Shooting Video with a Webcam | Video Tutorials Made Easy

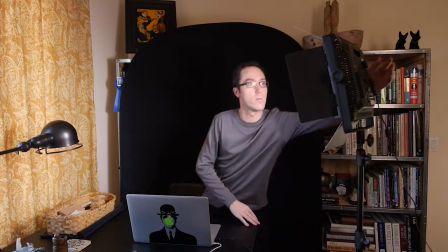[16:42]
And we'll see that's still very bright, so I want to just turn it down, maybe even to the lowest that it goes.
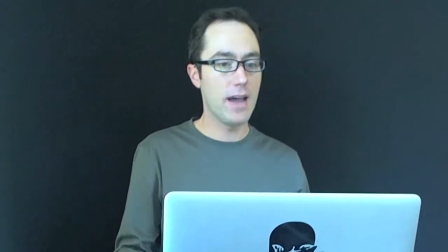[16:49]
And that's better, because now I'm more naturally lit. I have a key light lighting me, and then fill light making up the rest. So this is a potential shot with the black background.
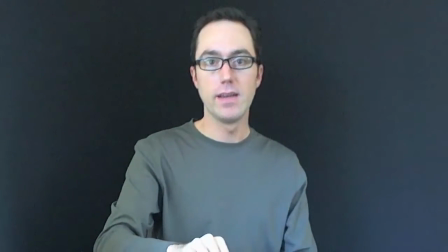[17:03]
And again, I can close my computer screen and talk on the webcam if I don't want that in the shot.
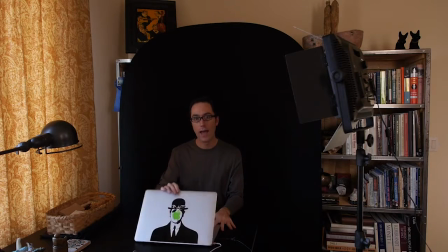[17:10]
So that's another option of getting a different look out of using the confined area that we're in. One other option that I have when it comes to using my webcam in this kind of setting, if I'm going to have the black background, is that I can actually change the position of the webcam.
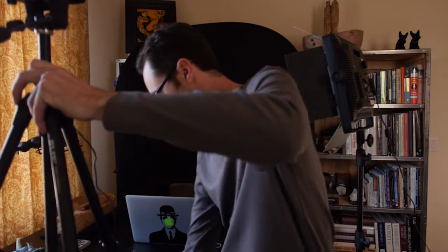[17:32]
So rather than cropping the shot, I think I will just
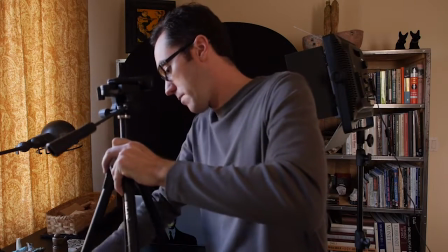[17:40]
compact my tripod a bit,
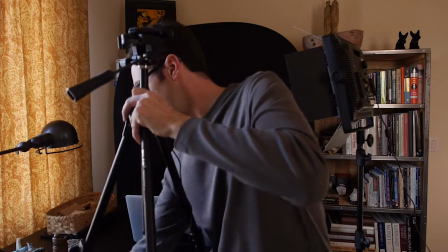[17:42]
and this is a good tripod because it folds up very small.
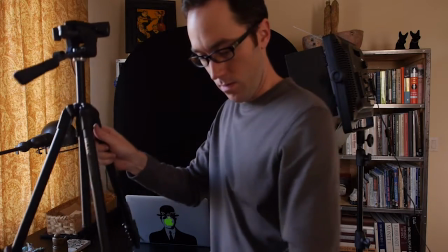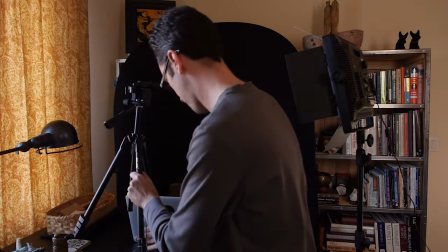[17:56]
So now I could even set this here on the table, and let's see what kind of shot that gives me.
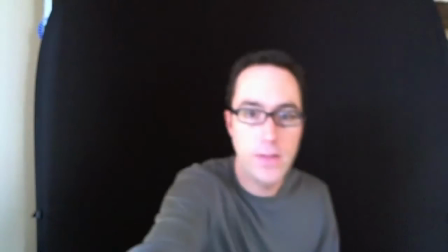[18:07]
Okay, so now the camera is much closer,
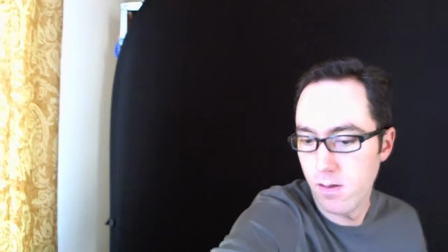[18:12]
and I need to position it a little bit differently so that I get the look that I want.
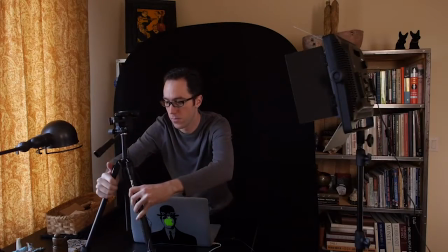[18:20]
And it's a little uneven here, so let me fix what's going on with that.
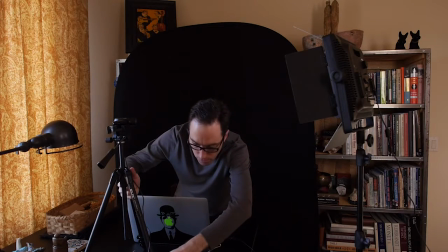[18:26]
Oh, there's the problem.
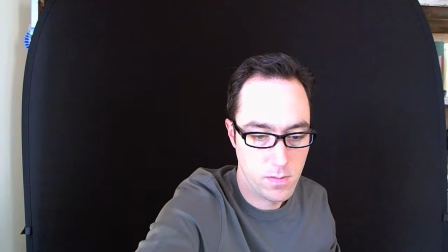[18:31]
All right, and now I can get a little bit closer, so the quality of the video is going to be better.
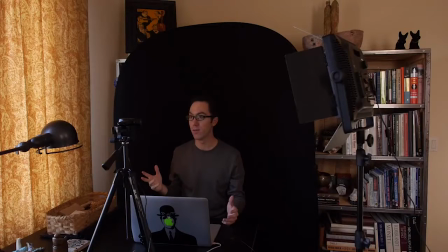[18:40]
Now, you'll notice that I am very close to the screen, which I mentioned was not a good idea to put yourself right up against the background. But in this case, in this room, well, I don't have a choice. I guess my only other option would be to move my table out 2 or 3 feet if I can,
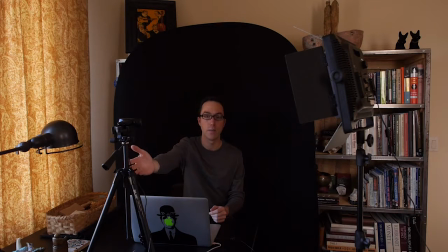[18:57]
since my webcam is now sitting on my tabletop and not in front of it. I could potentially push the table out so that I'm separated a little bit more from my background. And in this case, I still just need to bring it in a little bit.
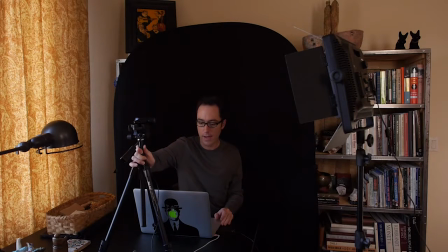[19:15]
But what this would allow me to do is not have to crop the frame. So I'll get a better quality video by not zooming in or using the zoom in tool in the camera settings. And with that, I could just stand this up a little bit.
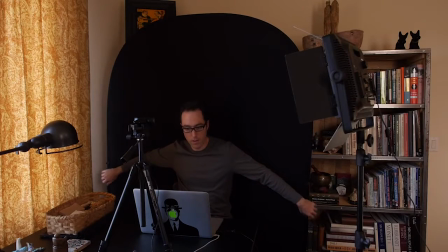[19:36]
Just move it a little bit more that way. Now I have a pretty decent shot. Now I am right up against the background, but and I might lower this just a smidge so that it's more at eye level and not above eye level. But you'll see all these little adjustments are just things that you kind of have to do. And this gives me a different look.
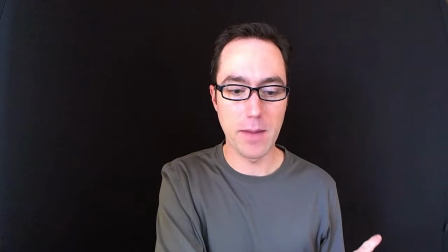[19:56]
You'll notice I have a slight shadow that I'm casting against the background, and well,
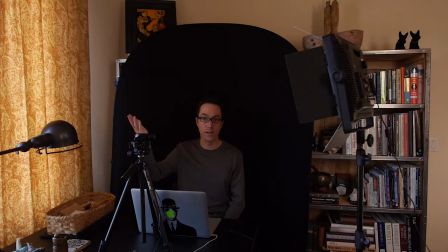[20:00]
that's caused because the window letting in natural light is spilling onto the background. This is something you'll want to be careful of if you're going to go this route, and in this case I'll probably need to close both shades lose the natural light on this side,
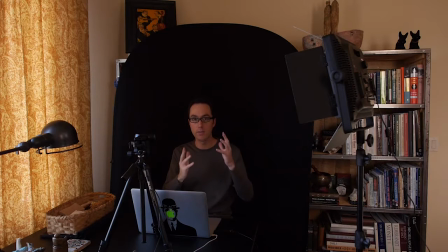[20:16]
and then just use my key light on me because I'm so close to the background. The other option, and probably the better option now that I have my webcam set on the table, would be to move this table a little bit forward, maybe 2 or 3 feet if possible,
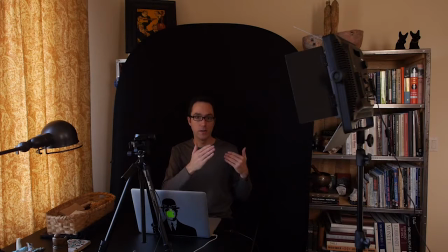[20:33]
just to separate myself slightly from the background.